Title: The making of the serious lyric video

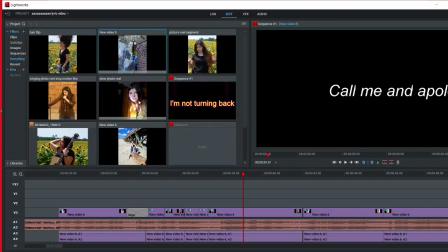(4:10)
Um, so yeah, I did it in a normal Windows editor. I don't know what it's called.
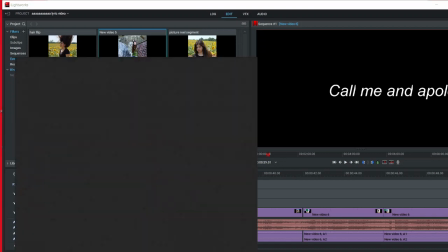(4:16)
What is it? Hold on.
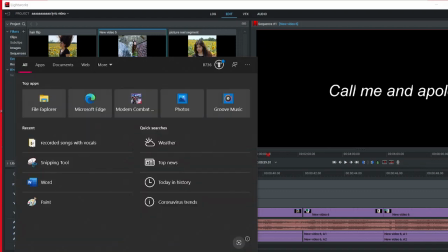(4:20)
Windows. Oh, it was like a photo editor. I think I did it in Photos.
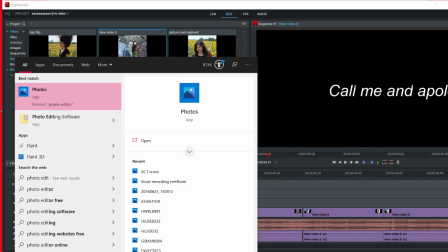(4:27)
Photo edit. I did it. I did it in Photos.
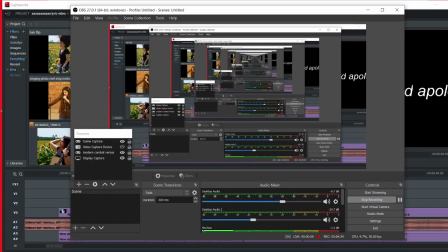(4:33)
I do believe. I was just making sure I'm still recording.
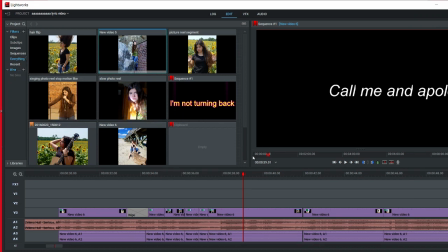(4:36)
Um, so yeah, there's a whole bunch of different things, different assets I didn't use for this. But yeah, I smash cut everything together.
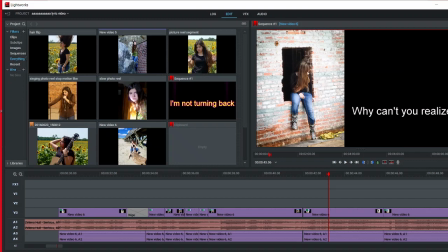(4:45)
And I also had to work around that because some of the stuff was smash cut in a way that it partially went through when I was trying to because I did not smash cut it in this software. I smash cut it beforehand without syncing it to the music.
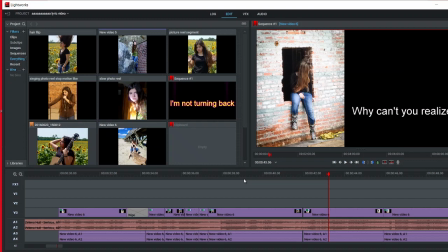(5:00)
So I had to go in and cut some material out and put it back in. It did make things easier, but it also made it harder in some ways. So it did get like the theming down of what photos I wanted to do. So this is another photo. I moved it to the side with the DVE.
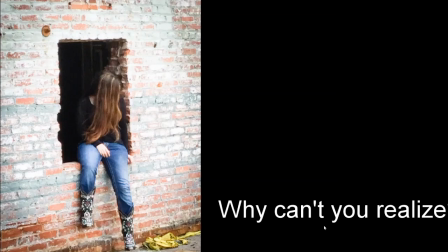(5:17)
I moved it to the side. Um, and then this is the it's just a normal roll, text roll,
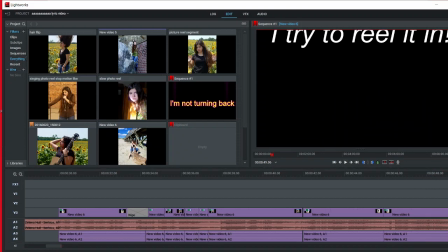(5:28)
and you see that it moves. So I will show you what it is doing at the time.
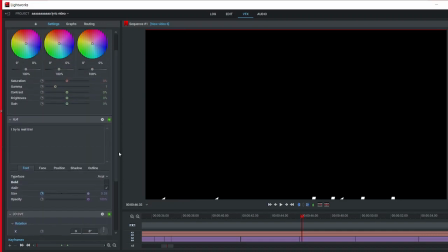(5:35)
So I try to reel it in. So it changes size at some point.
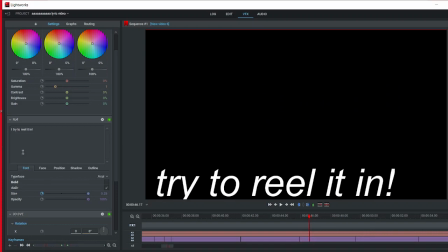(5:42)
So no, it didn't change size. So there's the position. So you're going to see it right here.
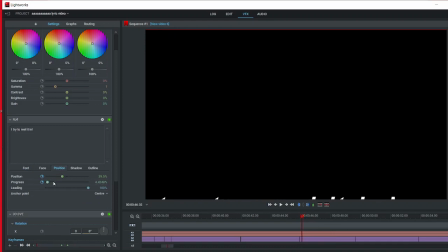(5:49)
Keep an eye on this bar.
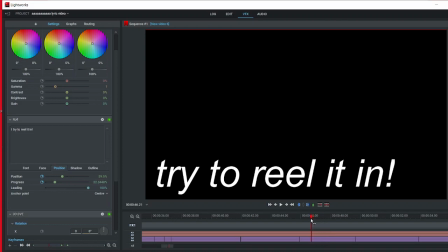(5:54)
Ah man, it doesn't show it while it's in progress, but you can see if I slow it down like that it slowly moves, and then that one moves too.
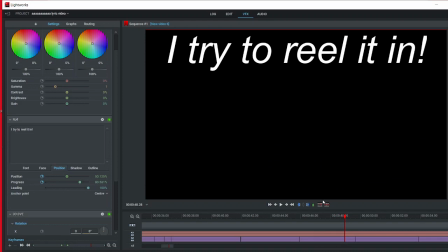(6:01)
Because I wanted to make it look like it was reeling back in with the lyrics, trying to have some coherency.
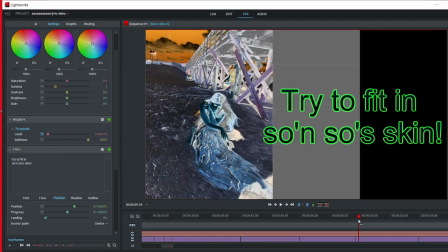(6:07)
Um, so this, it was not meant to be so fast, but then I kept it anyway.
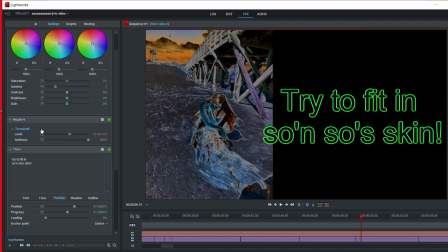(6:13)
So I was just going up negative. I was just going back and forth, back and forth.
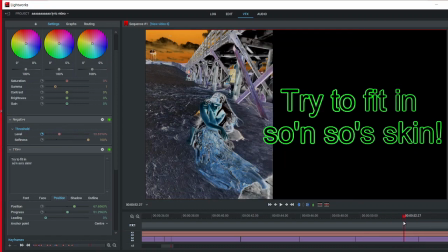(6:19)
Boo. Um, that's basically what happened there. And it's just a normal text.
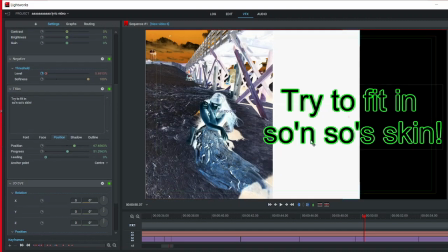(6:26)
I put it here. Um, I wanted to do it themed this way because I wanted to emphasize that, trying to fit in, but you can't.
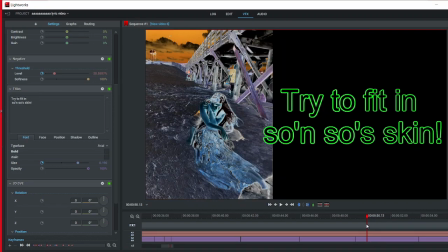(6:39)
I was trying to play along with the text there. That's why I kind of like go back and forth between.
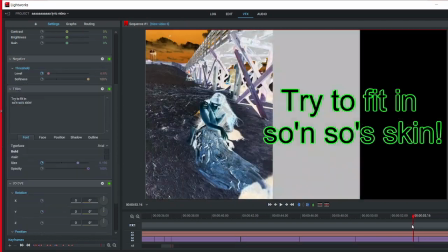(6:45)
It was supposed to go back and forth between normal photo and this photo, cause it.
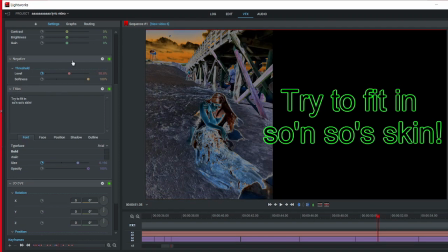(6:52)
What could I do? So if I temporarily turn off the negative, you'll see what it looks like.
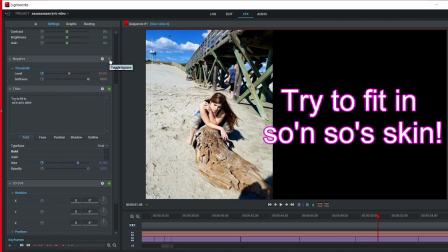(6:57)
It was supposed to go back and forth between that, but then this is kind of cool too.
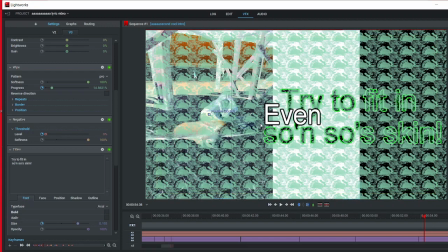(7:02)
Um, and then this is a special type of wipe. What I did is I put my own photo in there. I doubled it a whole bunch of times. Um, see how many repeats I did.
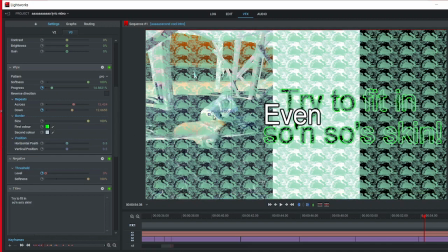(7:18)
Um, and I did the colors based off the negative. The reason why I did this is it's a reference to some of the scary anti-piracy game screens in some of the old in Nintendo games, like the Sonic ones and the whole repeating scary images thing,
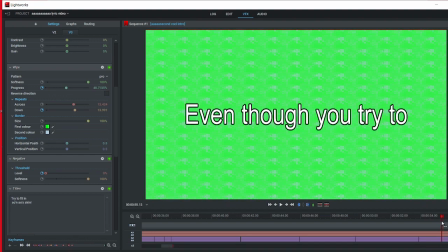(7:38)
and a reference to creepypastas too.
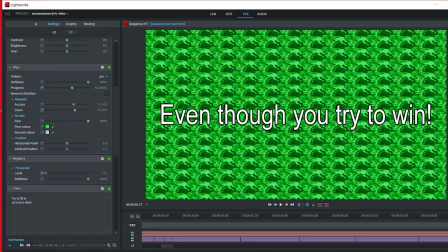(7:41)
Um, so yeah, the text gets bigger as the wipe is progressing, and then it goes back.
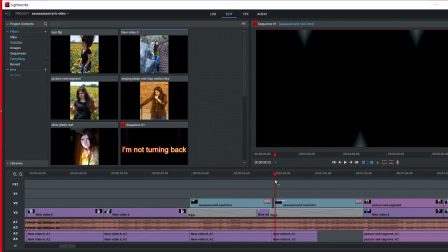(7:50)
Hold on, sorry. Um, so yeah, I'll let you see what it looks like and.
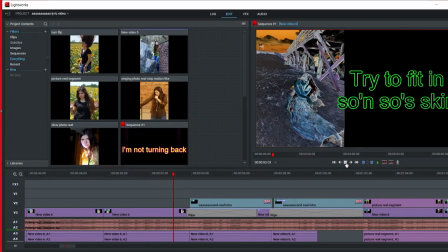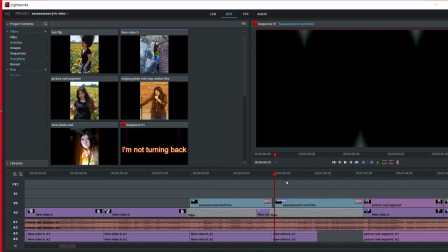(8:07)
I also did that color too because win money. That's that's basically what I was thinking because it's kind of goes with the theme of like win, you know, just that.
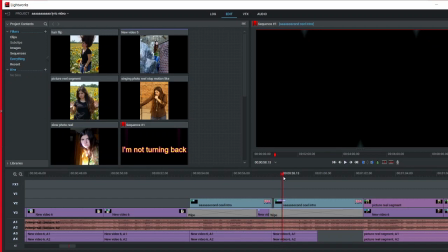(8:20)
And then it kind of gets more subtle here, more feminine again. I originally was going to do something very similar to what I did with this text
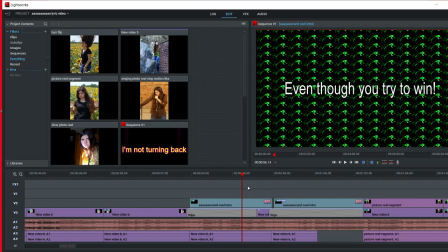(8:36)
because I'm going to do it again, repeat the same thing.
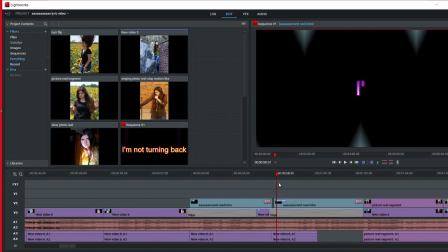(8:40)
But what I noticed is that it was not wanting to copy over.
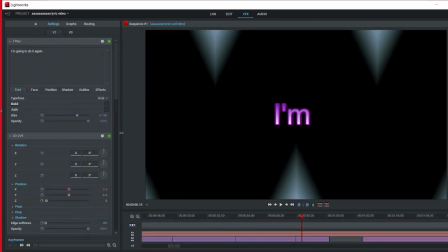(8:47)
And so sometimes when you copy something over, you have to reinstate the DVE on there, the 3D DVE, but sometimes it doesn't work fully.
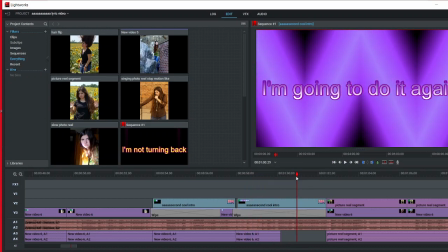(8:58)
So, yeah. So what I decided to do is just do a completely different thing and start from scratch in the lyric video.
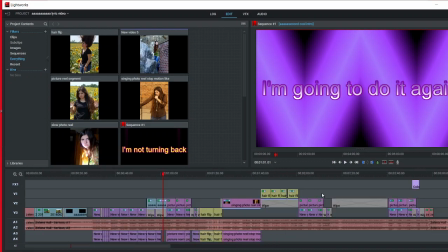(9:06)
Uh, what I also did is that is a wipe in the background.
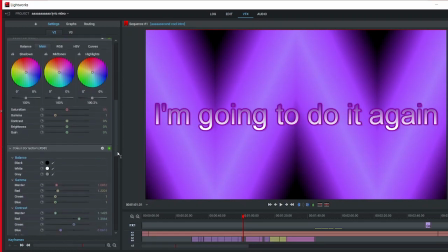(9:13)
It's what type of wipe is that? I'm looking. Um, Look how much stuff I had to do. Like, geez, Louise, I had to do a lot. Um, yeah, it's the Barn VE wipe.
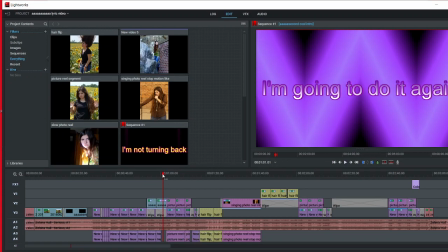(9:28)
Something dropped. Oh well. Um, so they're serious.
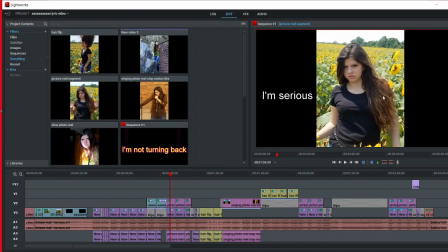(9:34)
So this was a whole bunch of stills that I stitched together in a different software to make it look like a video. Um, so I do it on the choruses of this song with slight deviations because I wanted it to be slightly different.
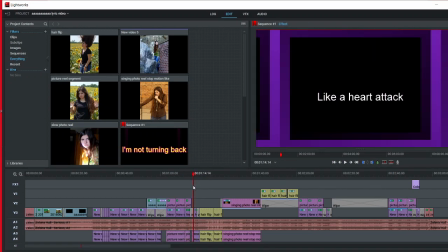(9:47)
And that is another wipe. I decided to do a matrix pattern for that.
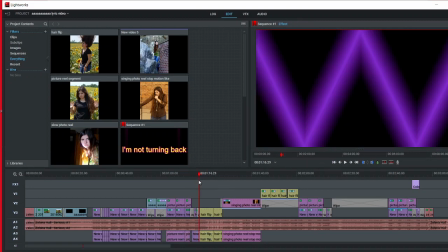(9:53)
So that's how that works. Another wipe.
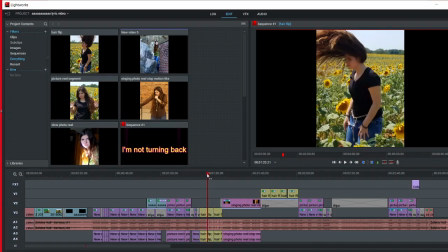(9:58)
This is one of the other videos that I did in a the video editor to make, a whole bunch of stills together.
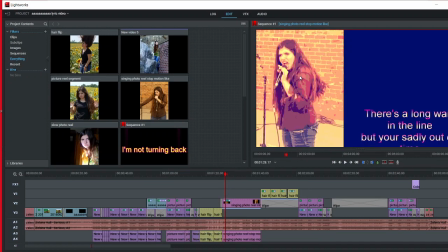(10:06)
And then that's another matrix. And then basically I did posterize and color correction on this.
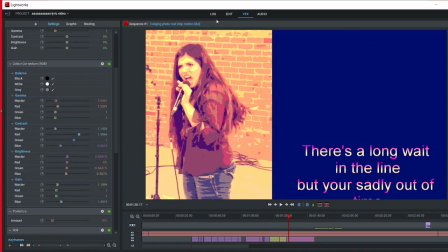(10:13)
That was the 70s preset, along with a whole bunch of lyrics on the side during the lyric roll.
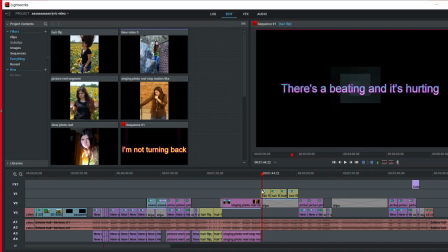(10:20)
I had to adjust how fast they were. You can see right here where it just stays and lingers, because what happens is it was not moving fast enough.
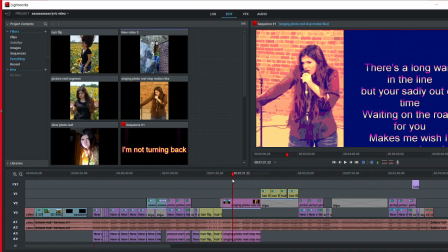(10:28)
You see that?
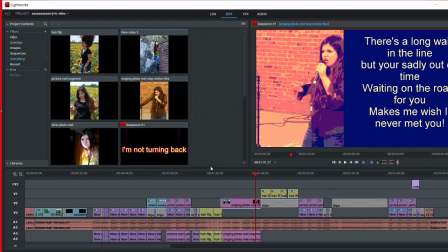(10:31)
Before it was like this long and it wasn't moving fast enough because I cut it, but it did not move, so I had to adjust it myself.
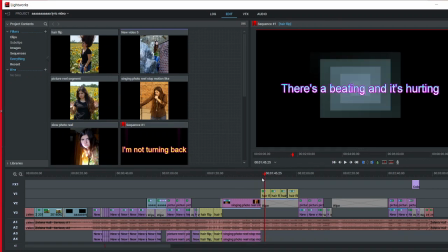(10:39)
So the mark where it's actually weird, like it had there's the pink, and then it goes to white, and then this happens. So before, the text of this background was bleeding into the wipe and wouldn't go away,
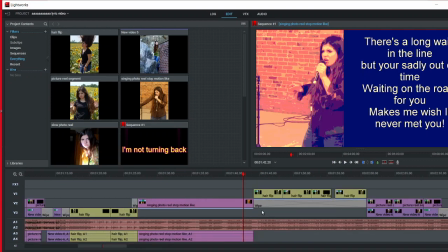(10:57)
but what I discovered is a good way to remedy that is to slightly portion them off. Hold on, I'm trying to get to the point.
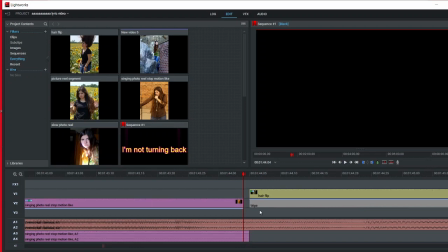(11:05)
See, I had to slightly portion them off, because if you don't, then they bleed into each other, so it bled into each other too much.
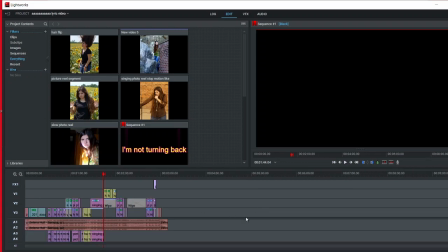(11:12)
So that's what I had to do.
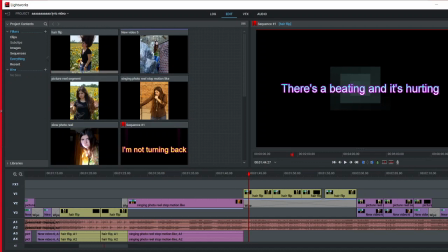(11:16)
So basically this was the hair flip, so I put it in there.
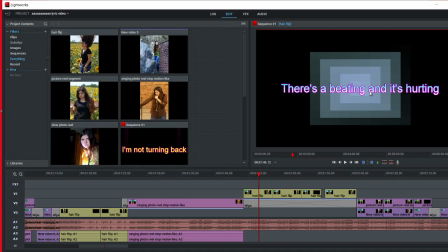(11:19)
I completely made it go see-through, so you couldn't see it anymore, so it would look like a black background, because again, it doesn't really allow you to have normal black backgrounds in this thing.
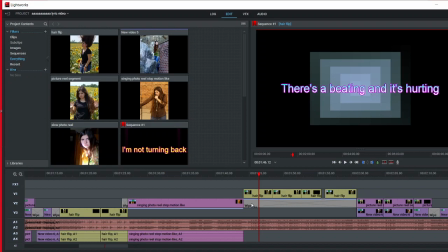(11:32)
So then on top of it, on the bottom of it, I put the matrix again, slowed it down because I liked that matrix.
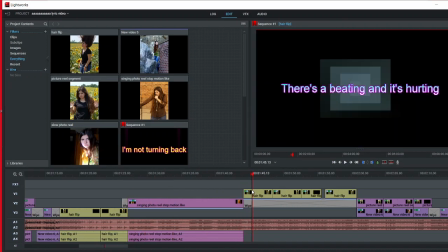(11:40)
I figured I wanted it to be a little bit of motif in this song. And then there's the text.
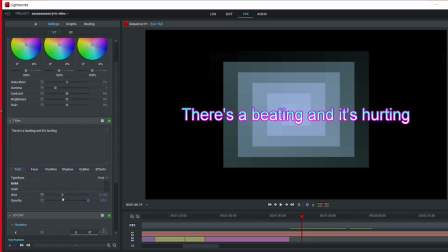(11:47)
I did some outlining. It gets bigger in size as the song, see, it gets bigger in size.
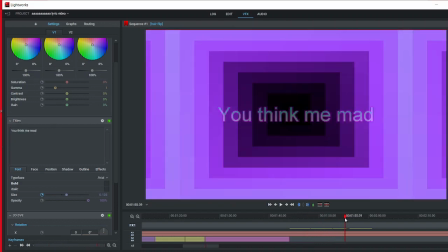(11:56)
And then what I had to do is I had to copy it.
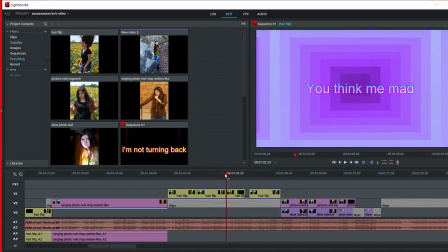(12:02)
And every time I had to really adjust the DVE and then retype in the lyrics,
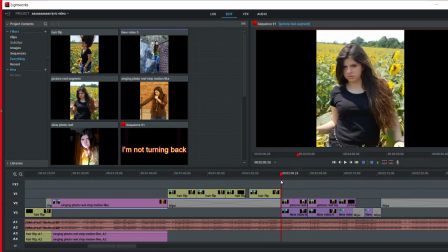(12:08)
which was simpler said than done, actually. There was a lot of weird hurdles you have to run across in the software. So again, this is like the chorus.
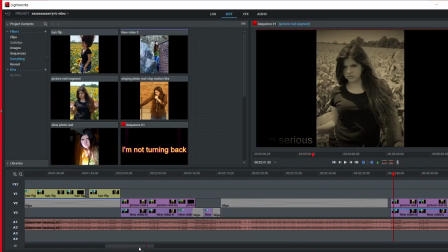(12:22)
And then it goes to the matrix, and it does the matrix all through the solo. And then I did the western